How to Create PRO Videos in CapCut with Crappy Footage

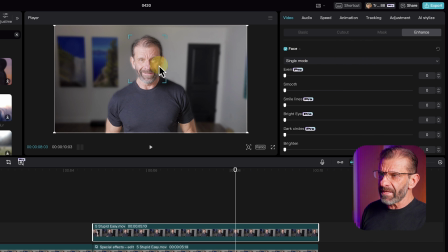To enhance my face, I choose how many people are in here, one or more. It's just one guy, so single mode. And then I can start messing with these sliders to make me look, you know, less wrinkly and more like you, who's probably, you know, 20 or 30. We've got some pro features, some free features. The free features are great. In fact, it might be all you need.
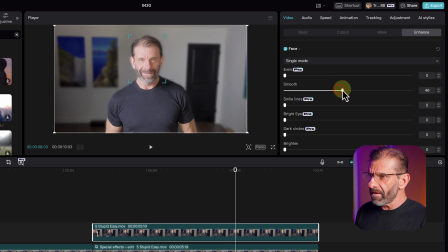So if I drag this down, it just starts to smooth out my face. Oh, that's kind of great. And we've got some smile lines here. We can kind of get rid of those. And if you see these start to go down, brighten my eyes so they pop a little more, some more poppy, dark circles. I don't really have dark circles too bad, but you know, this stuff, it all helps.
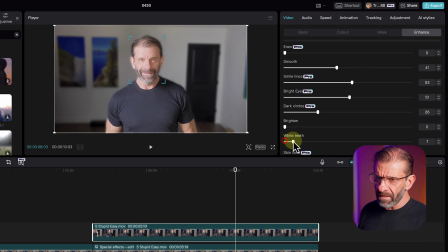And oh, whiten my my brown teeth from a lifetime of, you know, being alive. And you can't see a ton here, but I'm going to drag this down so it's bigger and turn it off and on,
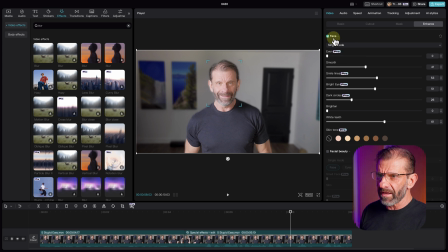and you'll see, like, I'll never want to be seen in public ever again without this filter on me. So we got to figure out how to make this IRL. For you old people, that means in real life. And turn it off.
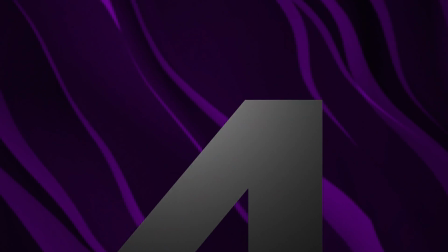Bam, old dude. Turn it on. Hey, I'm like 20, right? The lighting here is fine, but it's kind of boring, not very vibrant.
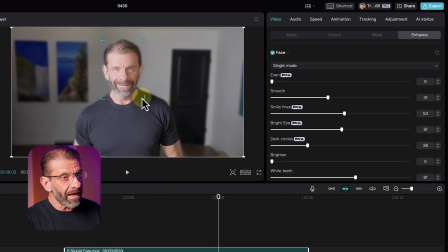What can we do about it? Well, luckily, CapCut's got a really cool AI feature called Relight. You click on Video Basic, you scroll down to, oh look, it's called Relight. It is a pro feature.
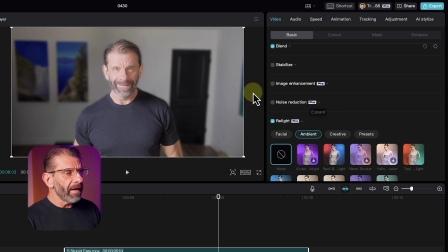We can relight the background, we can relight me, and it doesn't matter if there are two layers or not, but we're going to do it with two layers.
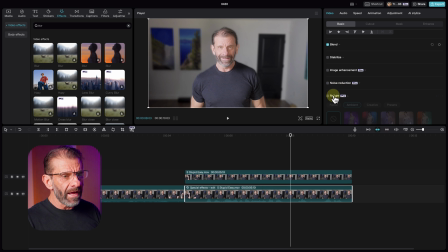Since we have two layers here, I'm gonna click on the background, I'm gonna click on Relight, and I have some options.
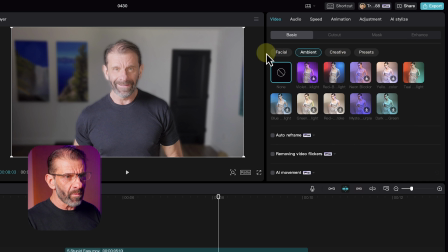I can choose ambient or facial or creative or presets. In this case, we wanna change the ambience, the background here. And I can choose one of these to start with. Let's just choose teal light because I love teal and orange.
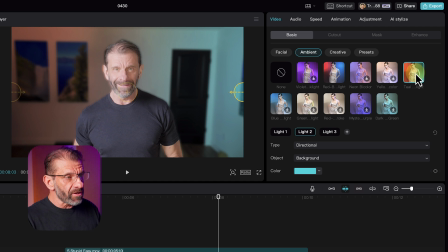And bam, it did a great job there. It already looks better, but let's just do a little bit more so you can see how it works. We have three lights on this preset. One of them is for the light on the left. You can click on it and see and adjust it. The other one on the right, and there's one here in the middle. Now this one in the middle is a directional light that we don't need because I just want two lights.
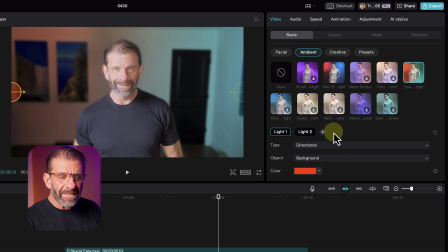So to get rid of it, you just hit this little X right here. But I want this light to be more intense. Let me just show you the features and how it works. There are two types of light, a directional light, which is the light pointing a direction. It's got an arrow direction it's pointing. You can see as I move it around, it's pointing the light in the direction of the arrow. There's also a point light.
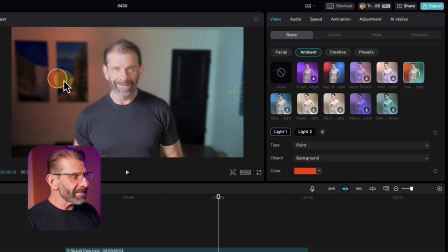That's the only other kind. And a point light just emits light evenly from all sides around it. So if I put it over here, it's evenly emitting this orange light from all the sides. In our case, that would work, but we want to use a directional light to have a little bit more control.
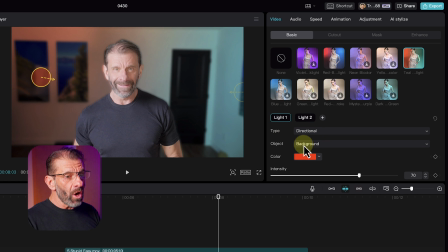And we can choose to light the background or people or both. And you know, we can't really light people on this one. If I put it on people, you know, not a lot's gonna happen because our people is covered by this guy.
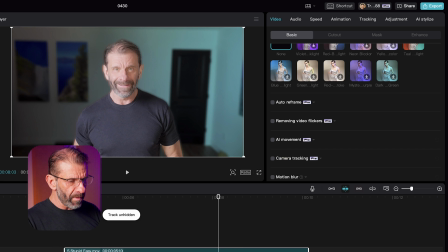If I turn that guy off, we can say, oh, it's lighting the people. But we don't want that. We're doing the background. So I'm gonna click on the background again, and we're gonna make it say background.
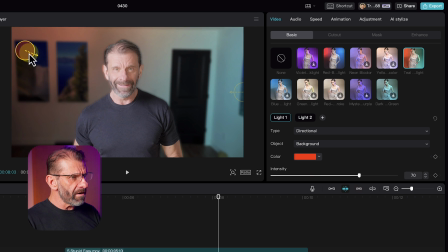And we're gonna drag it over here and make it more intense.
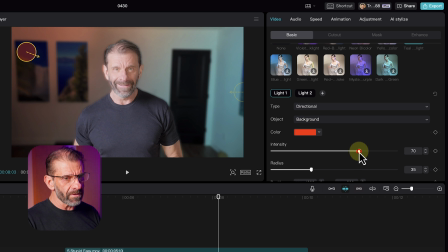So to increase the intensity, well, you just drag the slider over, increases the intensity.
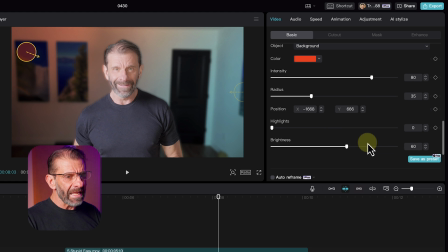And I would like it to be less bright, so it's more, you know, vibrant.
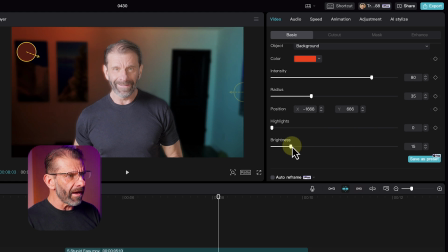So I'm gonna drag this down and, oh yeah, look at that. I think that's way cooler, right? And highlights will adjust the high points a little bit, but it doesn't do a ton because this is already pretty dark. And the radius determines how far the light goes. Right now it's down pretty low.
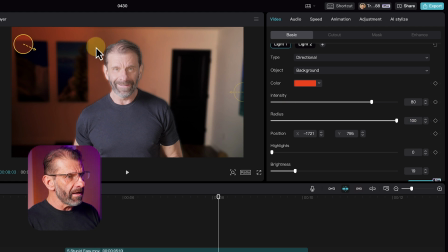If I drag it back, the light's ending here. If I drag the radius to the right, it lights the entire scene, but you lose some of the color and the saturation.
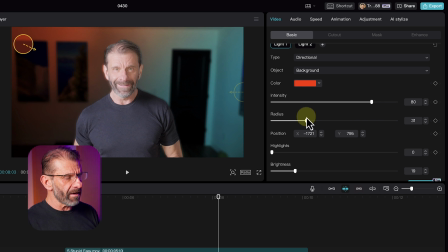We want it to go about halfway so we get this kind of cool look, a little brighter on top, a little darker on the bottom. And then we want the right side to kind of match that, and we're gonna change the color on that one. To do that, we click on light two, which is this guy right here. And I want that to be purple.
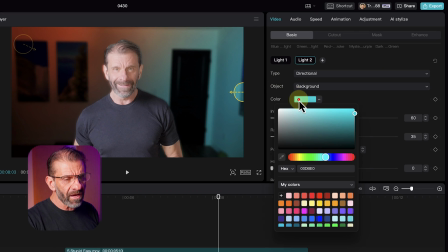I like purple. See, I got purples on that side, right? I like purple. So we're gonna click on color and drag this guy over to this purpley, oh yeah, vibrant.
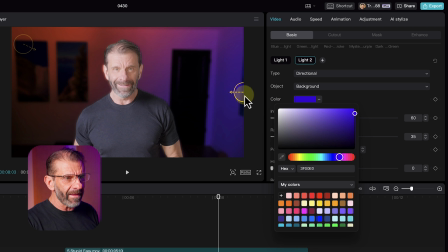Yeah, that looks great, right?
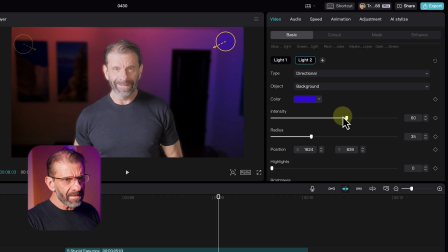And I drag it up here and we're gonna mess with the intensity a tiny bit, just maybe a little more intense, a little more radius. Oh, actually maybe a little less radius on that so that it doesn't cross so much with the orange on that side.